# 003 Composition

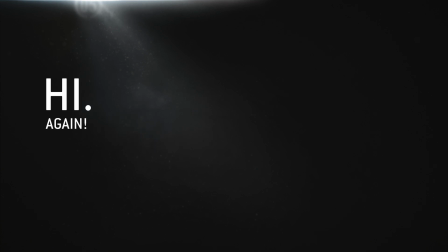[0:06]
Hello there. My name is Carrie, and today I'm thinking we'll talk about composition.
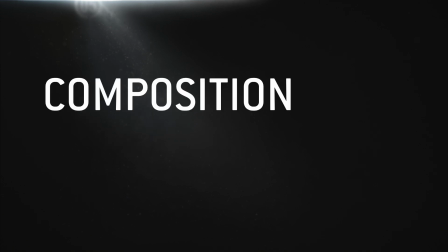[0:13]
I mean, we could talk about something else, maybe pro wrestling or,
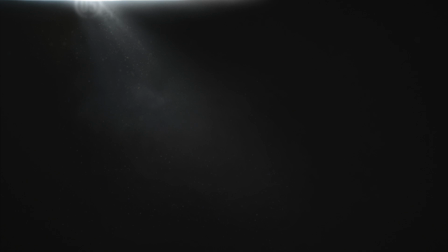[0:19]
I did put this whole thing together, so let's get rad and talk about composition!
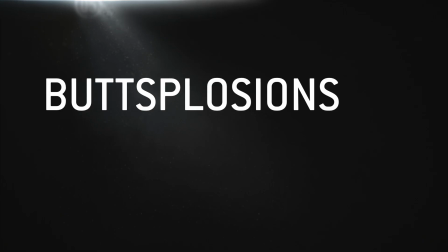[0:24]
Yeah! Buttsplosion, yeah! So the idea of composition is probably not a new one to you,
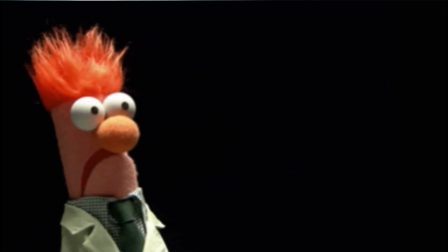[0:32]
but I always find listening to different people talk about it is kind of enlightening, so let's do that.
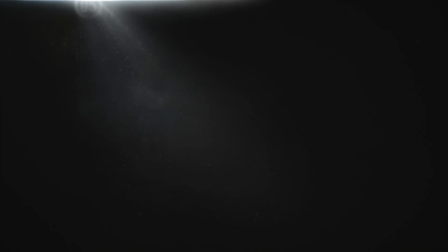[0:38]
So what's a composition? It's simply an arrangement of visual elements. So you define an area, you put some elements in there, and it's a composition.
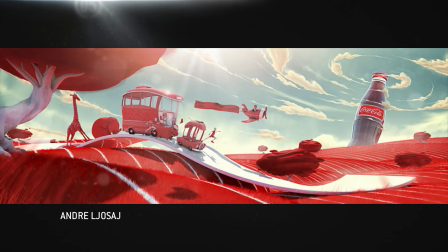[0:47]
The trick is, how do you make a good composition? Well, in a lot of visual arts, the composition of elements is usually about leading the eye around, giving the viewer significant things to look at and think about, and doing so in a way that's pleasing to our eyes and brains.
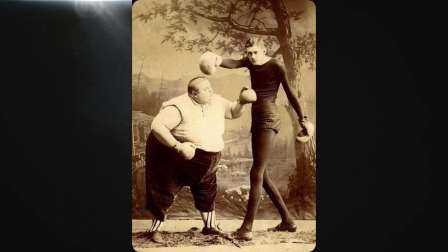[1:02]
Since our brains are really set up to perceive the contrast between things more than anything else,
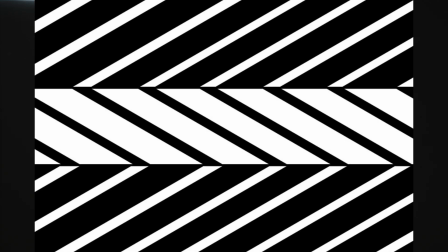[1:07]
you can get pretty far in accomplishing those things simply by thinking about various kinds of contrast, all working together in a composition.
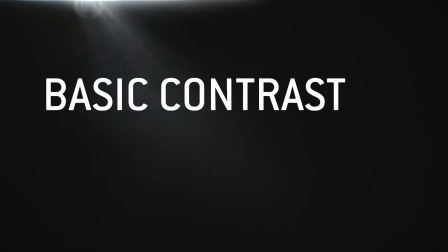[1:14]
So what kind of basic contrast can we employ in making an image?
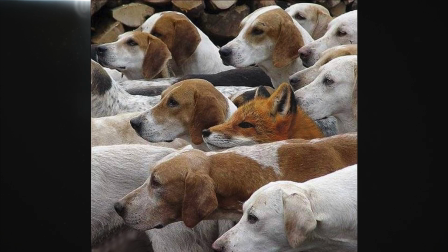[1:18]
Well, given a bunch of identical elements, you could employ contrast in value.
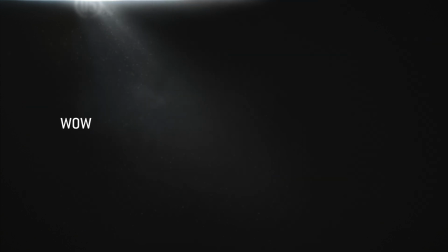[1:23]
Value! Oh, horrible jokes. Just forget you saw that.
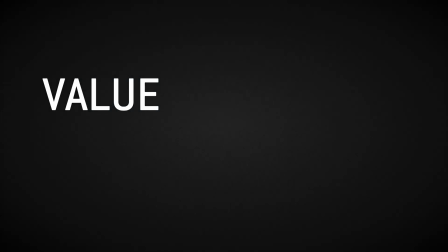[1:28]
So value is pretty simple. It's just the brightness of an object. Here are 4 circles, all the same value.
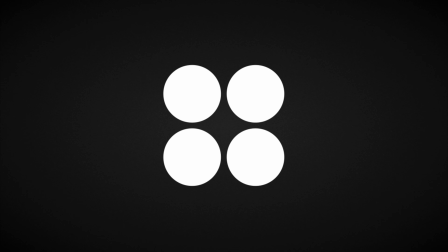[1:34]
They're all exactly the same. You look at this and you think, yay, 4 circles is an awesome party. Now, you vary the value of them, and what do we have? Well, each circle is a little different now, and the lower left certainly stands out from the rest. And it stands out because its value is the furthest by far from the others. Its value stands in contrast to the others.
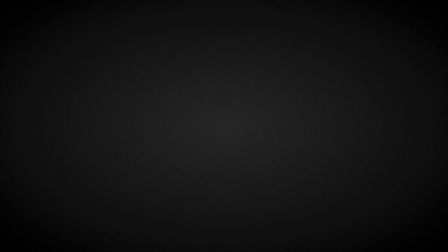[1:55]
Same thing happens when you have lots and lots of elements. So here's like 75 circles.
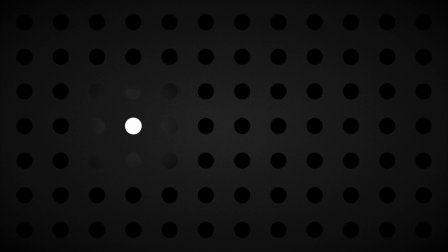[2:00]
They're still all the same. Change the values, and suddenly a small group of them stands out, and one of them seems particularly important. None of those black ones stand out because they're all the same, but your brain really pays attention to that one that's different.
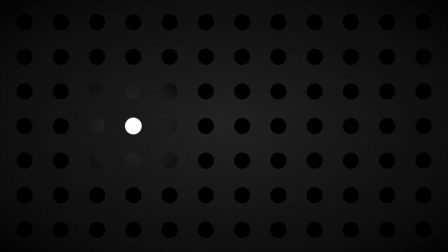[2:12]
It's more noticeable and it seems more important, so your eye keeps going back there to try to figure out why it's special, as opposed to sitting on any of the others.
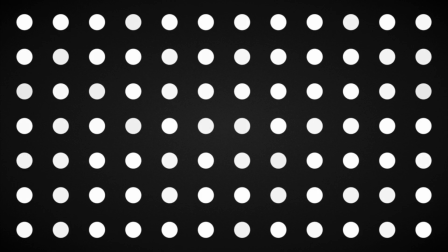[2:20]
So what's happening here? Obviously not much. None of them stand out. Your eye kind of goes all over the place and gets bored and doesn't want to look at it anymore.
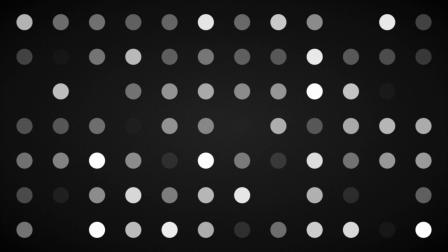[2:28]
But even just randomly varying the values of the circles, now your eye kind of starts to see some areas are more interesting than others. Some shapes are kind of popping out. Not a whole lot, but it's something. So what if we start playing with scale?
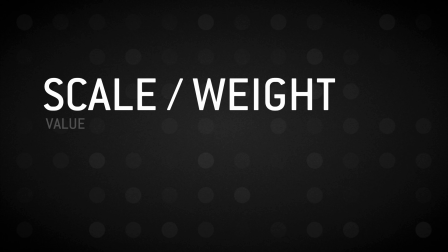[2:42]
So scale refers to how big various elements are. I know, right? I had to look in the dictionary. And weight is a term that some people use to differentiate from scale when talking about lines specifically.
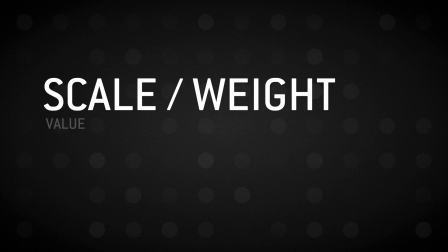[2:56]
And it just refers to how thick a line is. So line weight is really just talking about the scaling of a width of a line. So we'll take weight and scale together. It's kind of all the same. If we look again at our circles of different value, we see they're all exactly the same bigness.
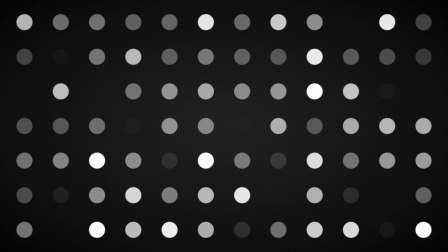[3:10]
Their embiggenment levels are the same. That's technical speak you don't need to worry about. So what if we go ahead and vary the scale of one of these at random? Now we have one that really sticks out. It's become important by virtue of its scale relative to the others. Your eye looks at it first, and looks at it more often, and more than it looks elsewhere. Because even amongst a field of circles that all have something different about them, this one's different in a different way.
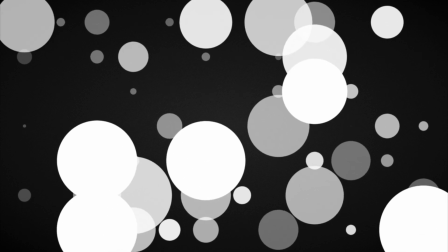[3:38]
Okay, so let's make them all different sizes. Now you have a few that seem to stand out for various reasons. We're seeing some of them as background stuff, and some of them as foreground stuff, and here's where we start seeing significant shapes and details in the composition, like this sort of swoop in the middle,
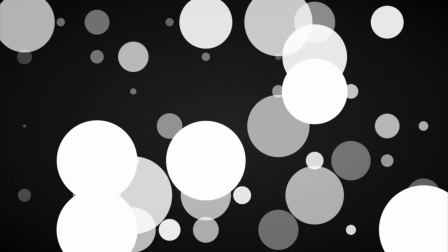[3:56]
because this random scaling has had some impact on another contrast, density.
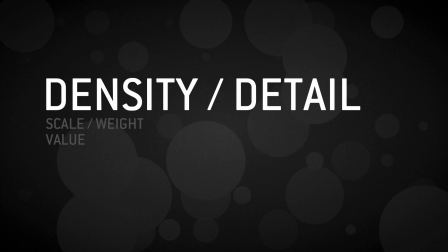[4:00]
Now you can totally qualify density and detail as 2 different things, but they're interrelated, as are most of the things we'll talk about in a minute.
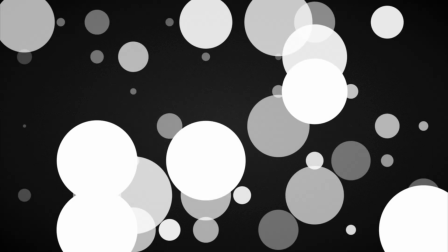[4:08]
And density inherently creates detail, as is happening with our clearly super cool circle composition.
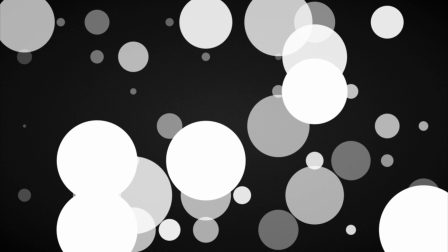[4:15]
Some of these areas in the composition are densely packed, and some are really empty.
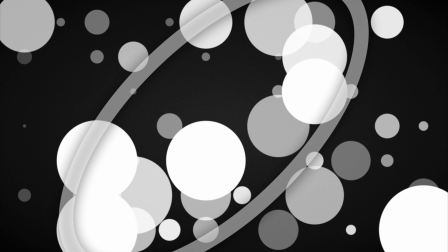[4:19]
You could also say that these areas have high detail, and these have low or no detail. These dense parts are areas of interest, specifically because there's not much to look at over here.
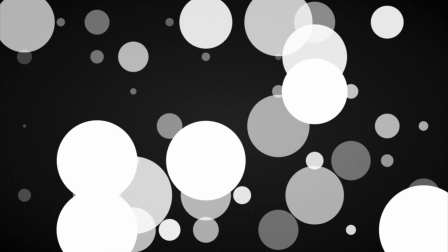[4:30]
This is where the excitement is for your eyes. And I mean, look at that. Wow, that's super exciting. You can still see how the density creates detail even when we make all of the values the same.
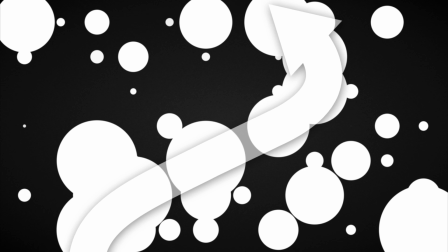[4:41]
All evened out, we kind of get these lines of interest here. So now instead of just scaling, let's have the elements congregate by moving them around.
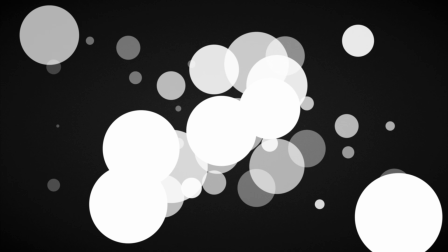[4:49]
The contrast in density is even higher now, and you can pretty clearly see where your eye is hanging out the most here in this group. There are other points of significance you'll find your attention flitting back to, but mainly because they're stuck out here by their lonesome, poor little guys. But the meat of this image for your eyes is here in the center.
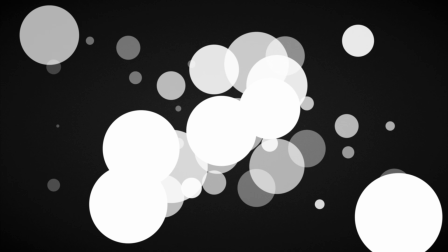[5:07]
This is the eye meat. Delicious, delicious eye meat. There's not much tasty detail out here.
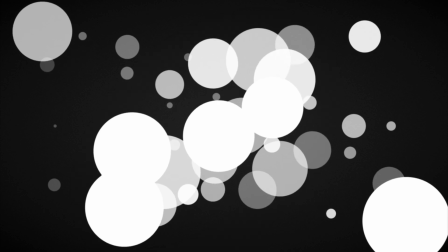[5:12]
Lots of detail here. We can push them around again and get different densities, and therefore a different composition.
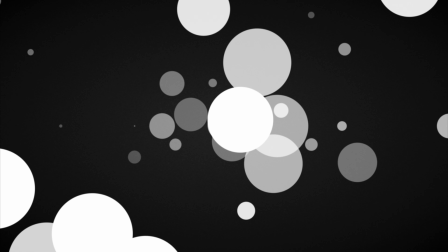[5:19]
Something that density can greatly affect is the order in which your eye reads an image. Now for a simple image like this, your eye is sorting it out really fast, probably faster than you even realize since you're sorting things in your visual field pretty much all day long, every day.
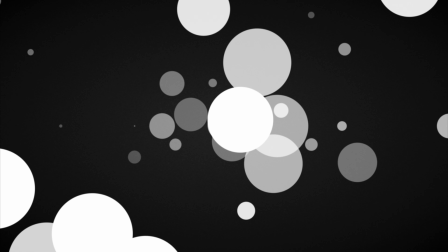[5:33]
But what's probably happening is that upon first seeing it, your eye is going either here or here. Since this group is kind of cropped out of the frame, this group in the center is deemed more important. Now the frame is dictating to us the focus of this image, as if we were looking through a camera at something.
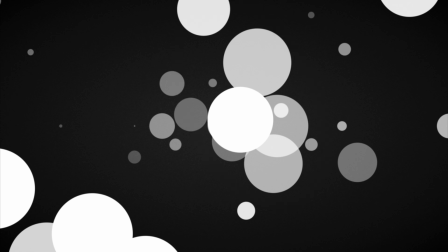[5:51]
Clearly this stuff is what we're looking at, and this isn't so much, or it wouldn't be kind of framed out of the composition. The pretend camera that took this picture wasn't nearly as interested in this stuff,
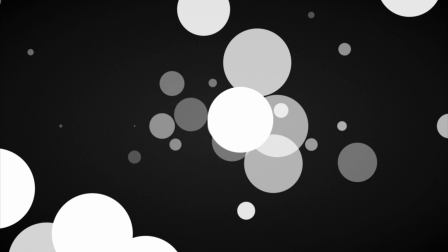[6:03]
and is trying to show you this stuff. That doesn't mean the eye doesn't still try to go there and see if there's anything interesting, but this center detail is clearly the focus. Now that's all I have to say about some kind of dumb circles. I mean super awesome circles.
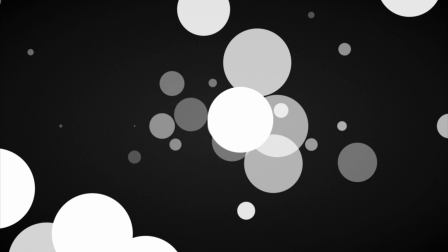[6:17]
These are obviously more badass than average circles, so let's introduce something else to stand against them.
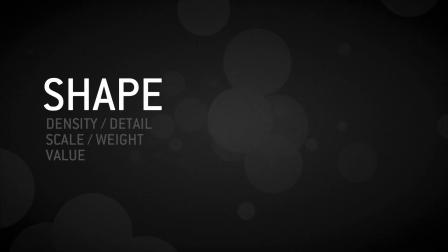[6:25]
What? Shapes? Are we allowed to do shapes? We can do a lot with circles.
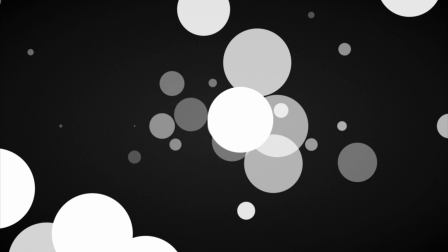[6:29]
I mean, we could push these basic contrasts a lot further, make one of the circles huge amongst hundreds of little ones or whatever,
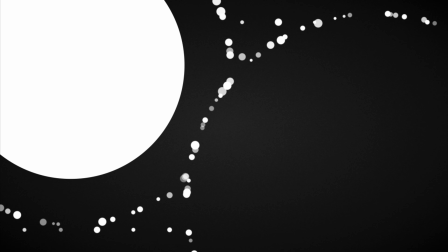[6:36]
but you know, there's more to life than circles. Seriously, have you tried Pop-Tarts?
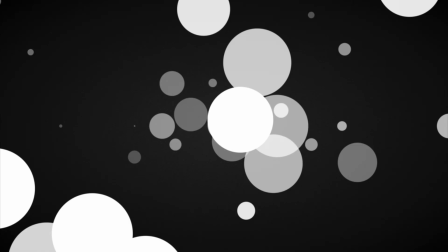[6:41]
They're rectangles. Amazing. In honor of Pop-Tarts, let's put a Pop-Tart in here.
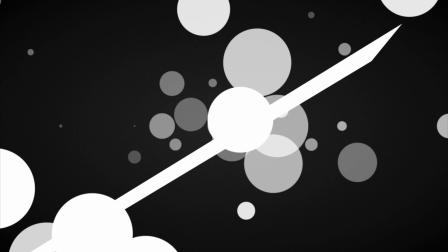[6:48]
It's on its edge. We're looking along the Pop-Tart's frosted surface. It's like fancy perspective. Clearly this is the best illustration of a Pop-Tart I've ever done. This portion of the video is brought to you by Kellogg's, who I think make Pop-Tarts, but I'm probably wrong.
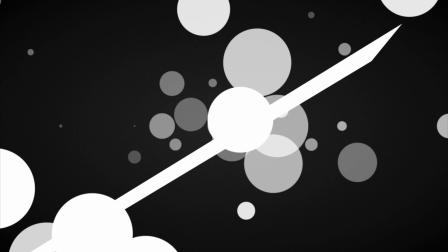[7:03]
Okay, look at how the straight lines and hard angles of the Pop-Tart stand out against all them circles. That little thing is getting a lot of attention for being the unique shape in the composition. It gets your attention just by having a different shape.
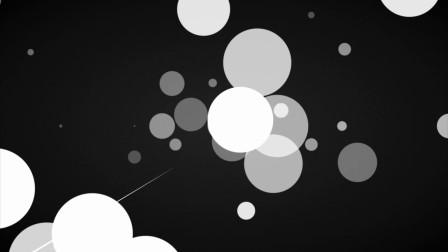[7:17]
It's not because it's big, because look, still something your brain considers at least as much as any of these little background circles. Despite how small it is now, it still vies for attention with the other important features of the composition. Granted, this isn't an interesting image, of course, but we're talking about the mechanisms of perception,
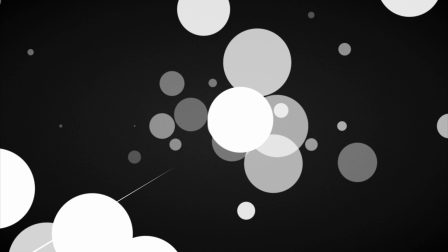[7:36]
not whether this is inspiring, because it's not. But the way the brain works, that little sliver gets a lot of scrutiny just by having a different shape. But in this particular instance, it's actually doing something else too. It's indicating direction.
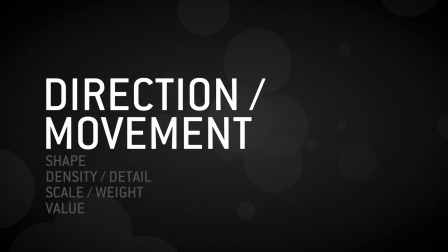[7:49]
Now, when we say direction and movement, we're not talking about animation or anything actually moving, of course. We're talking firstly about how the elements are kind of pulling the eye around the composition, and in what order.
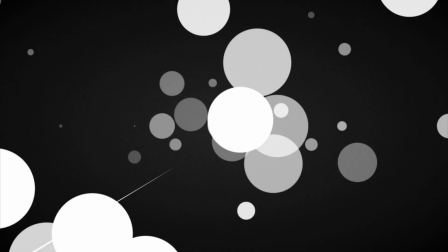[8:01]
Basically, the movement of the eye as guided by the composition. And secondly, we're talking about implied motion in the elements or the space between them. In our current composition, we have some direction and movement implied, and the sliver is actually arranged perpendicular to that direction. Here's the direction that this element is indicating.